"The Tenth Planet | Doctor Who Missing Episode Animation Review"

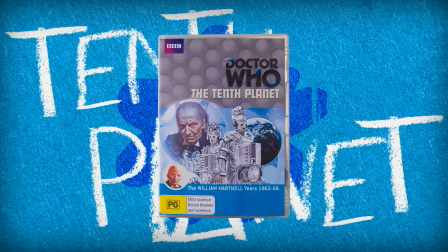0:00 The 10th Planet is arguably one of the most important stories in the history of Doctor Who.
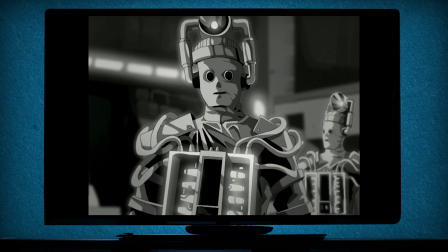0:05 It's William Hartnell's final regular performance as the Doctor, introduces the Cybermen, and features the first ever regeneration. Episode 4 is unfortunately missing from the BBC's archive, but it was animated in 2013. After the negative to mixed reaction to the Reign of Terror, how was the animation team going to approach this landmark episode?
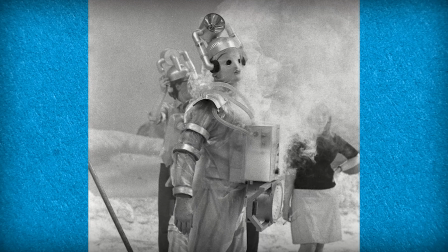0:31 Join me in my journey of revisiting Doctor Who's missing episode range as we look back and reflect on the 10th Planet and ask the question, is this the perfect animation?
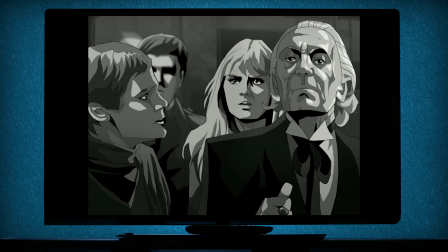0:47 The Doctor, Polly and Ben arrive at a space tracking station in Antarctica, but the TARDIS wasn't the only spaceship to land.
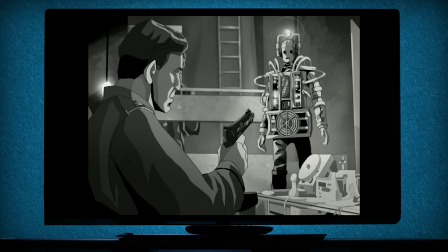0:56 The base is invaded by metal men from the planet Mondas. Their mission?
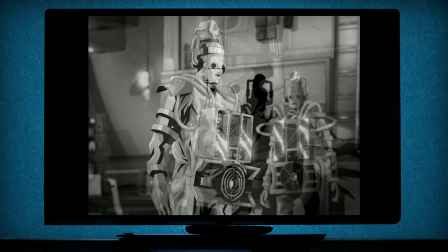1:00 To destroy Earth and convert all humans to become like them.
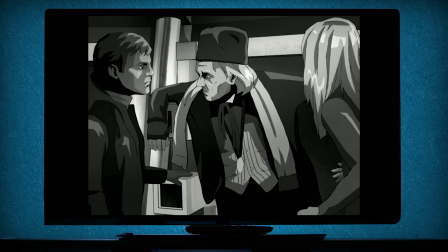1:05 Only one thing is guaranteed. The Doctor will die. Planet 55, who also animated the Reign of Terror and the Moon Base, started work on this release all the way back in 2011, only to be finished and released in 2013. Straight away, it's clear that the animation team at Planet 55 learned a lot from the Reign of Terror,
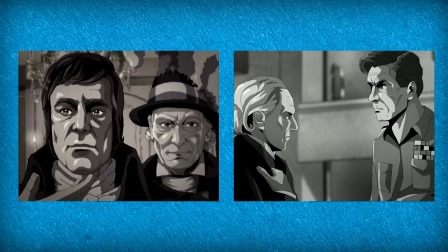1:30 and it feels like decades have passed between productions. All of the areas they succeed in with the previous release have returned,
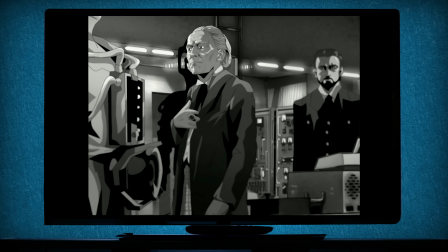1:37 such as the character and set artwork, and the breathtaking rotoscoping and hand-drawn elements. The negative points have been discarded, such as the awkward 2D, 3D animation of the characters,
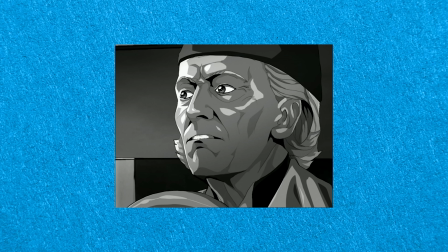1:50 and instead, a more traditional form of character animation has replaced it.
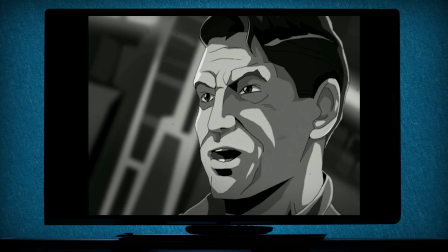1:56 Everything seems to blend together much better now. In scenes where there is high emotion, they shift to hand-drawn animation,
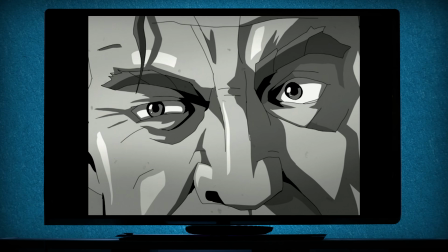2:03 adding a glimmer in the eye, more anime-style movements. It's so much more dynamic. The scenes are edited with more clarity. We're getting establishing shots and we're holding onto shots a lot longer than they did in Reign.
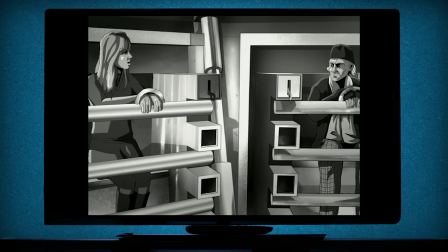2:18 Yet it still feels pacey. There's no awkward gaps that they don't know how to fill.
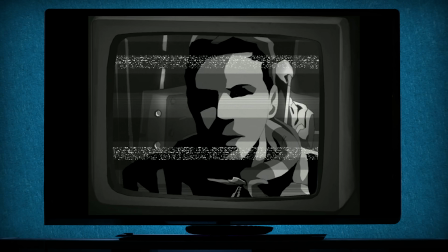2:23 They've made the right decisions on when it's best to rotoscope and when not to. It is a massive improvement. The Cybermen are drawn and animated well and maintain their creepiness.
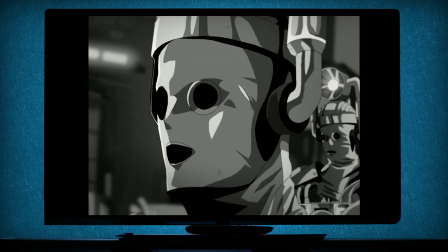2:35 It's difficult to recreate the horror of the original Cybermen because they're so rough around the edges. It doesn't always translate to an animated medium, but I think they've done a great job lighting them,
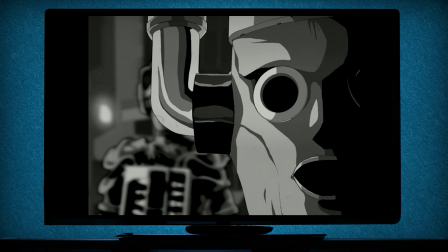2:48 and having their cheekbones so defined makes them feel sickly. Like under those bandages are flesh and bone.
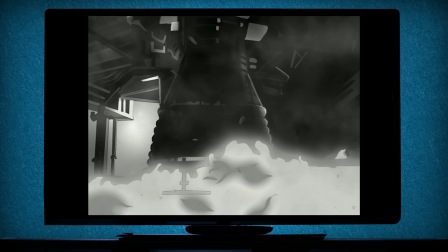2:56 The element effects like smoke and fire from the cyber guns are fun and exciting.
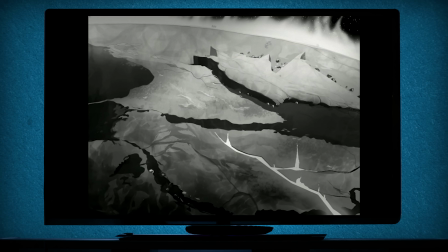3:02 I can only describe the destruction of Mondas as sick. The bubbling lava and the explosion is just really nice.
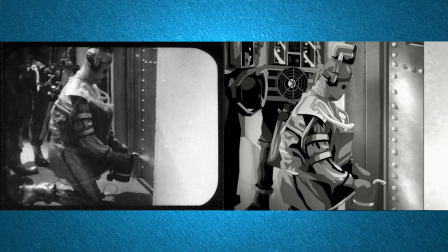3:10 The telesnaps for episode 4 exist in the BBC's archive, and are used as a reference throughout this entire animation. It adds such a level of authenticity. It feels as close to the original as it could be. There isn't much room for artistic liberty with this one episode, and it feels almost sinful to do that to this one, because it's such an important story. The Doctor facing up against a giant crab in the Macra Terror, go your hardest with reimagination, but the first regeneration? It would feel sacrilegious. I think it goes to show that the original story production is quite good considering its budget.
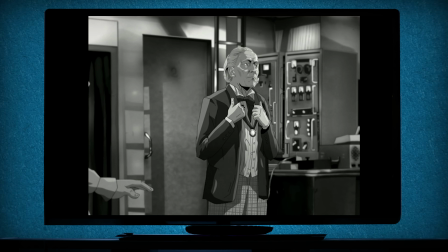3:48 The movement on William Hartnell is a massive step up from Reign. It feels like he's moving in the same way that he did in the show. It's nice with hand-drawn animation because you can replicate the style of movement better rather than rigging a 2D drawing. Hartnell's performance as well is really good in this also, and you can tell that just by the audio.